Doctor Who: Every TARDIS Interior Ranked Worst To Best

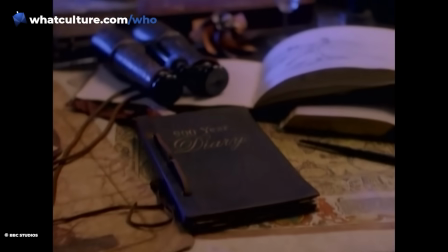12:23 The TV Movie TARDIS 1996 The TARDIS interior in the 1996 TV movie is absolutely gorgeous.
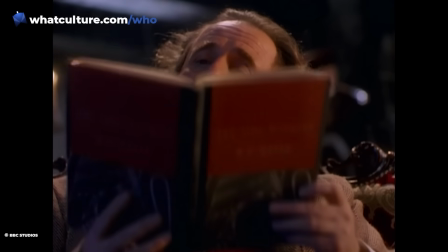12:31 Although clearly influenced by H.G.
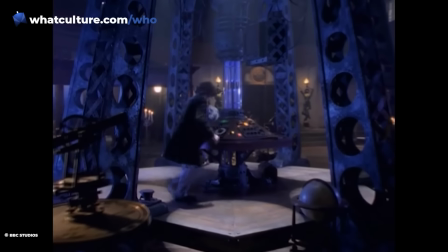12:33 Wells' The Time Machine, it also feels like the Jules Verne console room that Philip Hinchcliffe would have had if he'd had the money back in 1976.
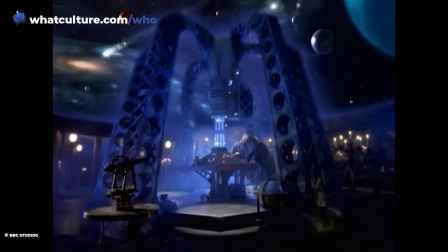12:40 It's expansive, grand, and it all fits into a tiny British police box.
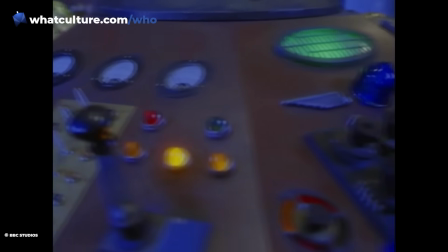12:45 Aside from Paul McGann's reinvention of the Doctor as a romantic hero, the TV movie's stunning console room is its other crowning achievement.
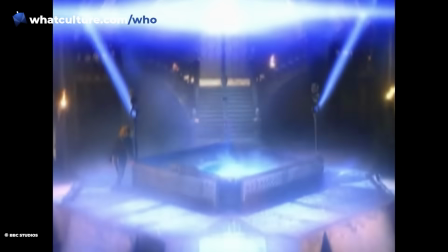12:53 Sure, the actual Eye of Harmony shouldn't be there, but Moffat kind of fixed that in Series 7.
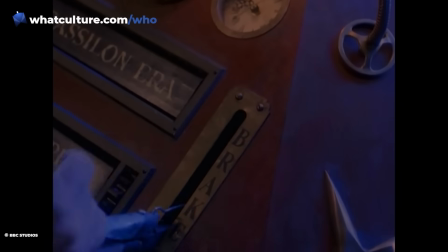12:58 The warmth of the lamplight contrasted by the chilly blue of the TARDIS in Flight or in Danger is a neat touch.
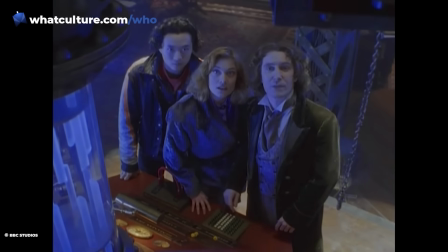13:04 Meanwhile, the grand staircases and gothic cloister room give the Doctor's impossible ship a sense of scale that it struggled to replicate before or since.
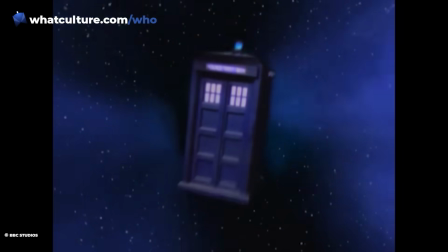13:13 Although, given how much the TARDIS gets bumped around in the time vortex, all those candles and open flames feel like a bit of a fire hazard.
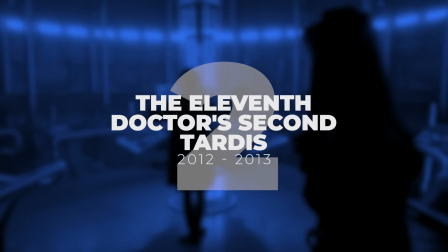13:21 2.
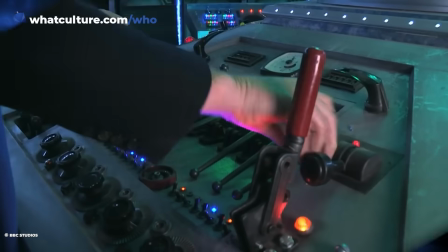13:22 The 11th Doctor's Second TARDIS, 2012-2013 Designed by Michael Pickwode, Matt Smith's second console room was utterly stunning.
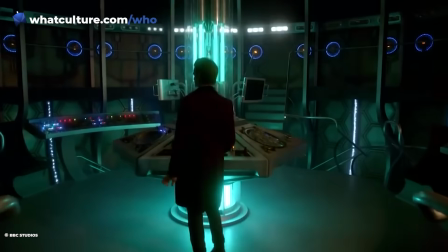13:30 The clean lines, the bright lights, and the silver spaceship aesthetic really helped to sell the inside of the TARDIS as infinitely bigger than the exterior.
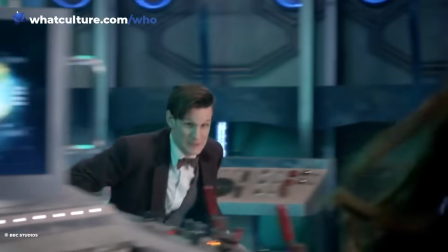13:39 It was the first time that modern Doctor Who fully embraced the design potential of the Doctor's ship.
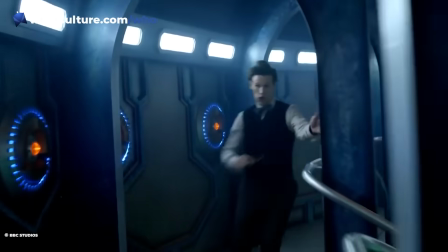13:43 It's spacious, it's futuristic, and it's an absolute stunner, quite frankly. It was the best Christmas present that Doctor Who fans could have asked for back in 2012.
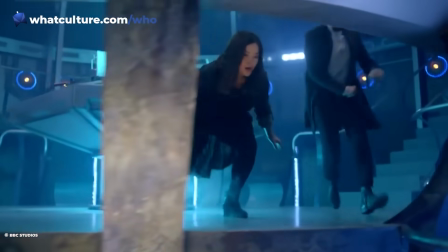13:51 It also retained the multi-floor design of Matt Smith's original TARDIS, allowing for some lovely shots of the Doctor tinkering underneath the console.
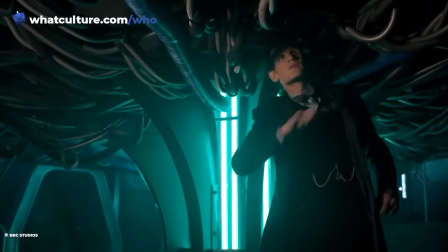14:00 The mushroom of wires at the base of the console was a beautifully subtle nod to the fact that the TARDIS is a living thing.
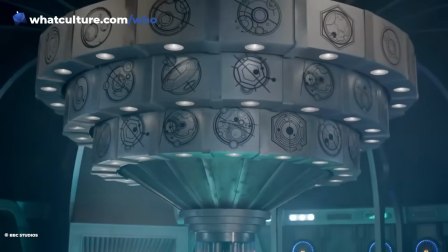14:05 And has there been anything cooler than those big silver rotating discs at the top of the time rotor that spin when the TARDIS is in flight.
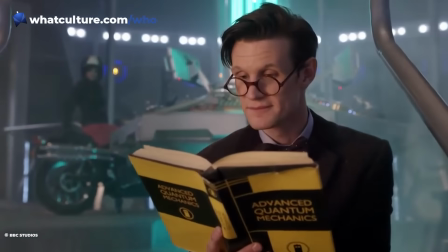14:13 It was in this TARDIS that Stephen Moffat attempted to right the wrongs of The Invasion of Time by revealing other runes.
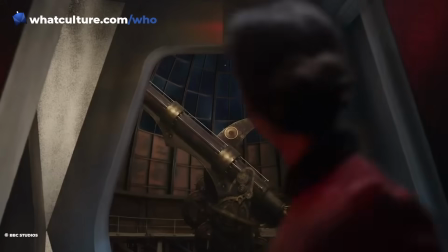14:19 The TARDIS library was remarkable, even if Journey to the Centre of the TARDIS wasn't.
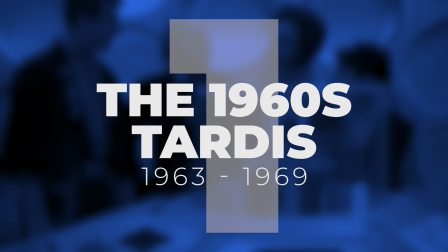14:24 1. The 1960s TARDIS, 1963-1969 The original and the best,
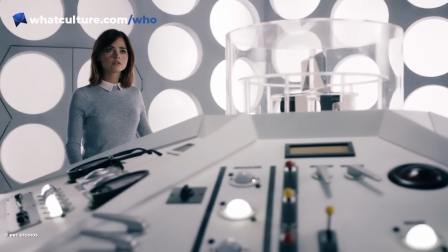14:31 and the TARDIS console that the show keeps harking back to even now.
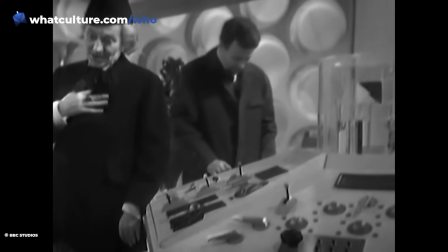14:35 It's not an exaggeration to suggest that the original TARDIS interior was key to the show's success.
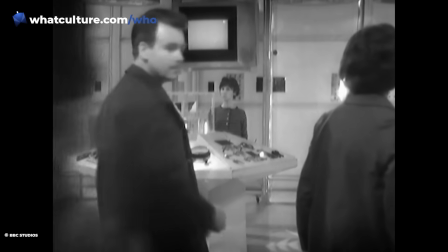14:40 The Daleks solidified Doctor Who in the minds of viewers, but the moment that Ian and Barbara stumbled into that vast,
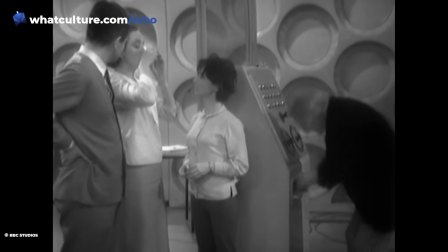14:46 brilliant white control room was when a TV legend was truly born.
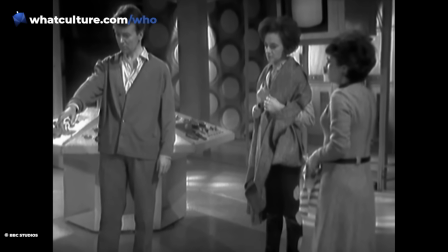14:50 Despite a few of the first Doctor's antiques being shifted around or the size of the room being reduced slightly, this look endured throughout the 1960s.
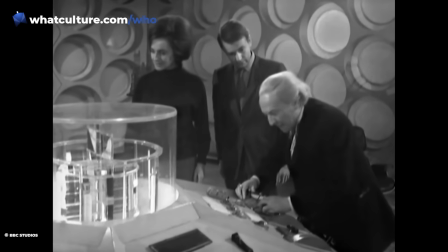14:58 In the decades that followed, the classic series made some tweaks to the basic look in order to keep up with the changing technology of TV production.
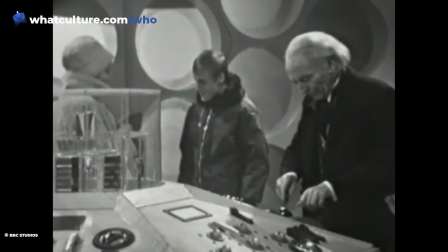15:06 It's fascinating that modern Doctor Who has never fully embraced this iconic look since its 2005 return.
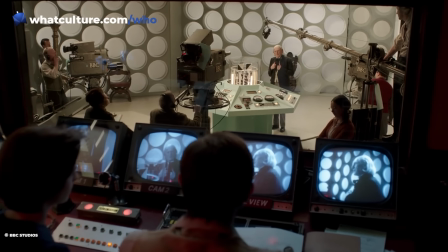15:12 From the minute they recreated the 1960s TARDIS for Mark Gatiss's docudrama An Adventure in Space and Time,
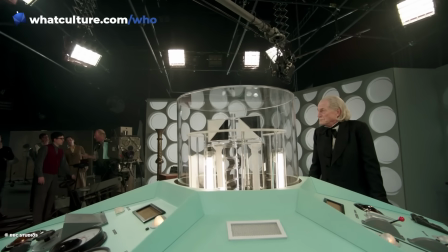15:18 the classic TARDIS interior was constantly popping back up.
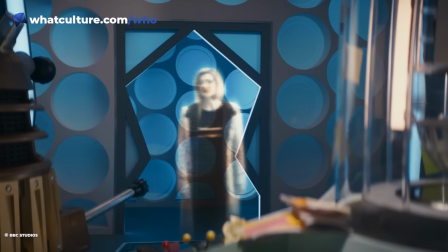15:22 From the other TARDIS in Hellbent to the Fugitive Doctor's TARDIS and the 13th Doctor's Dalek trap, they've all harked back to that brilliant white room.
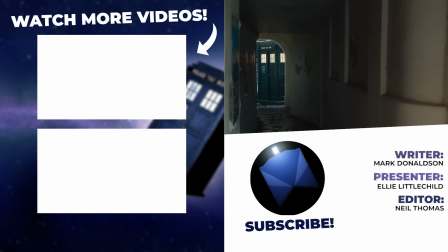15:30 Maybe Shooty Gatwa's era will once again embrace this classic design, a fitting refresh for the show in its 60th anniversary year.
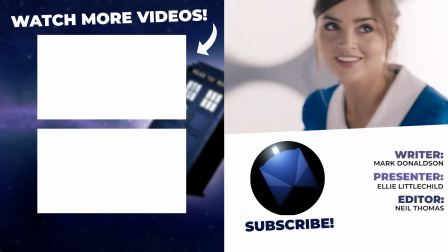15:37 Now that's everything for this ranking, but as you might know, we do love a good ranking here at Who Culture, so why don't you check out Every Doctor Ranked from Worst to Best?
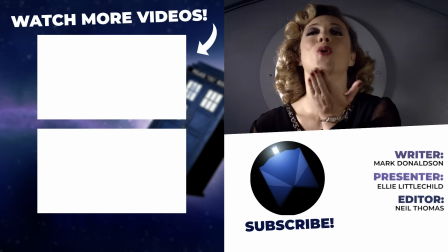15:46 In the meantime, I've been Ellie with Who Culture, and in the words of Riversong herself, goodbye, sweeties.